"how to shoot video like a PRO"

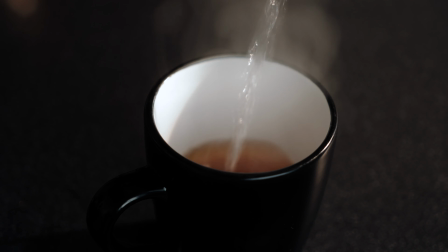[0:00]
So you've done a heap of research and you're waiting patiently for your new camera to arrive.
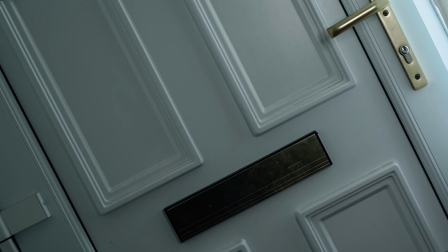[0:06]
And the day comes, it's finally here.
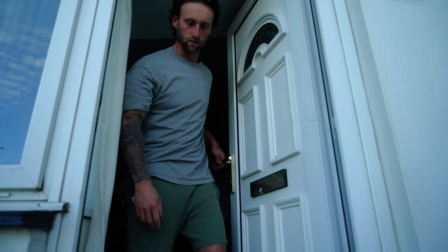[0:13]
Nice. Now what? So in this week we will be talking about the exposure triangle. So the exposure triangle is a system that we use to help us control the light coming into the camera and help us more accurately capture what we see.
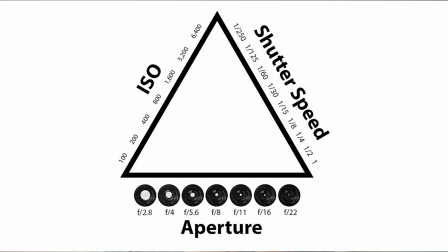[0:30]
So why a triangle? This refers to ISO, aperture and shutter speed. So most cameras have semi-manual settings, so you can prioritize each one of these,
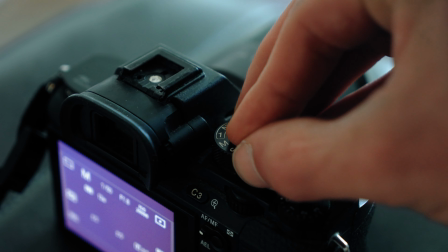[0:41]
but in this video we're going to be learning how to take full control of the manual settings and get the most out of your image. So for simplicity purposes of this video, we're going to be sticking with 24 frames per second frame rate,
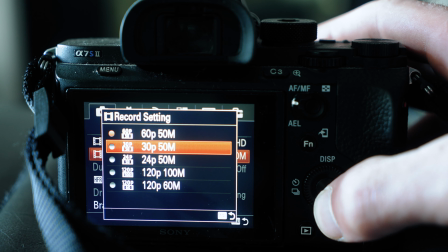[0:53]
because this is what looks most pleasing to the human eye and gives us the most natural motion blur for video. So firstly, we're going to be talking about shutter speed.
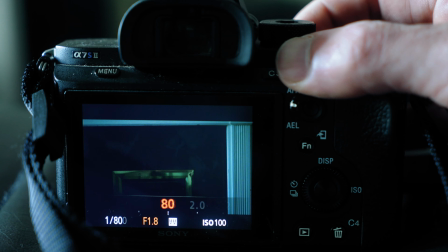[1:03]
So to set the shutter speed, this needs to be around 2 times your frame rate, and this is also known as the 180-degree rule. So times 24, which is your frame rate, that equals 48. So most cameras won't go to a 48 shutter speed. So the closest to that is 50, and just stick it on that. That is the easiest way to get a nice looking image out of your camera. So just to understand what shutter speed does, so the lower the shutter speed, the more motion blur is added, and it makes it look a bit weird.
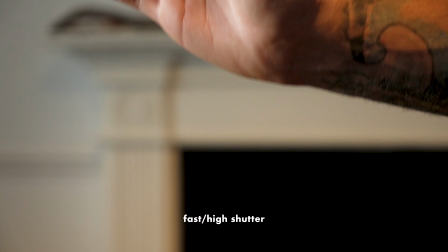[1:34]
The higher the frame rate, the sharper the image becomes and the more jarring it is. Each of these can be used as a stylistic choice, but for the most part you want to keep things looking as natural as possible.
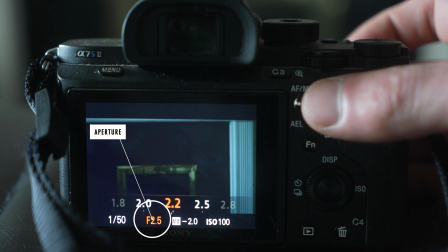[1:48]
So moving on to aperture, or f-stop as it sometimes is on your lens.
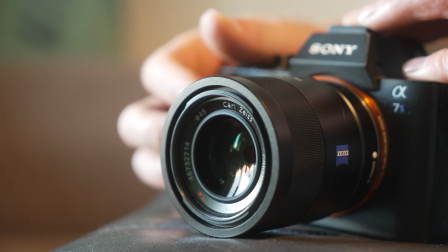[1:53]
This is how we control the depth of field. The lower the f-stop, say 1.8, can make a really soft image,
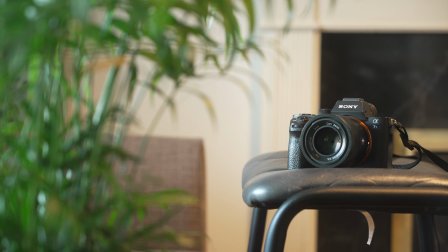[2:01]
bringing attention to tiny details in the frame that you want to draw attention to.
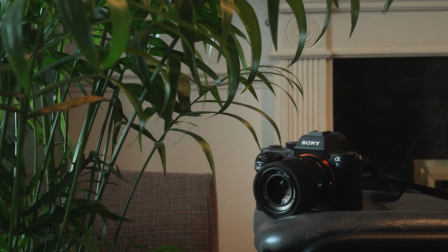[2:06]
So at the other end of the scale, say f22 or f16, something like that, this will close up the aperture, letting hardly any light in, and will make everything in focus. Again, each can be used as a stylistic choice, but try and stay away from the very top end of your camera, because that'll make the image look slightly weird, and any sort of dust particles that are on your lens, it'll show up straight away. So try and stick to the bottom end, boost it up when you want to, but yeah, that is aperture.
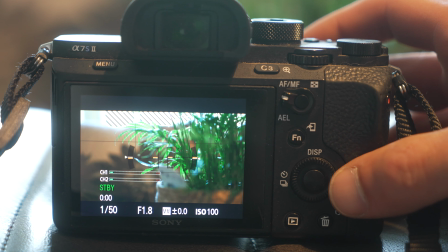[2:41]
So to try not to be too complicated with this and get too sciencey, ISO is the sensitivity of your camera's sensor.
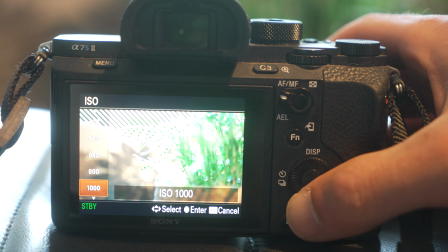[2:49]
So the lower the setting generally means a cleaner image.
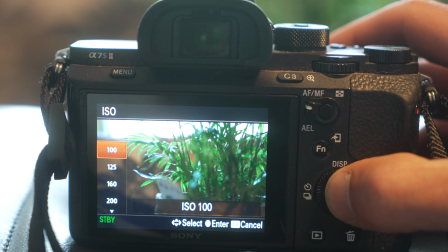[2:53]
So you bump it down to 100, that's probably where you're going to get the cleanest image from out of your camera. You can bump it up when you're in a low light situation, but use this with caution, because so each time you bump up the ISO, you introduce more noise to the image, and when you start getting up to the thousands, your image is just going to be not usable. So definitely use it with caution, try and keep it as low as possible, and that's ISO. We now know the settings to use. For the most part, the shutter speed stays the same. The ISO, we try and keep it as low as possible, and the aperture we can control to sort of adjust the light levels as and when we need. But there's also a tool that we can use to keep an eye on the levels, just to make sure that we're exposing the image correctly.
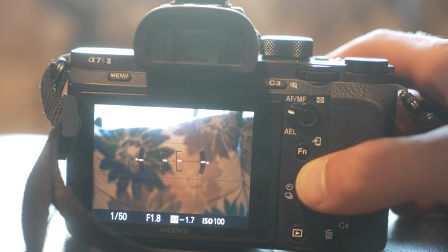[3:40]
So if you go through the camera settings, you can turn this on through the display. That's if your camera has it.
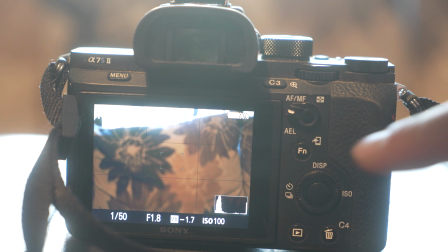[3:44]
Most cameras do have it. So basically a histogram is just a tool that captures the entire range that your camera can capture. So anything below the bottom line is not being captured in the shadows, and anything above the top line is clipping your highlights, so you're losing detail there. Sometimes it can be helped, so we try and keep the image in between these two lines, and that will give us the most dynamic range.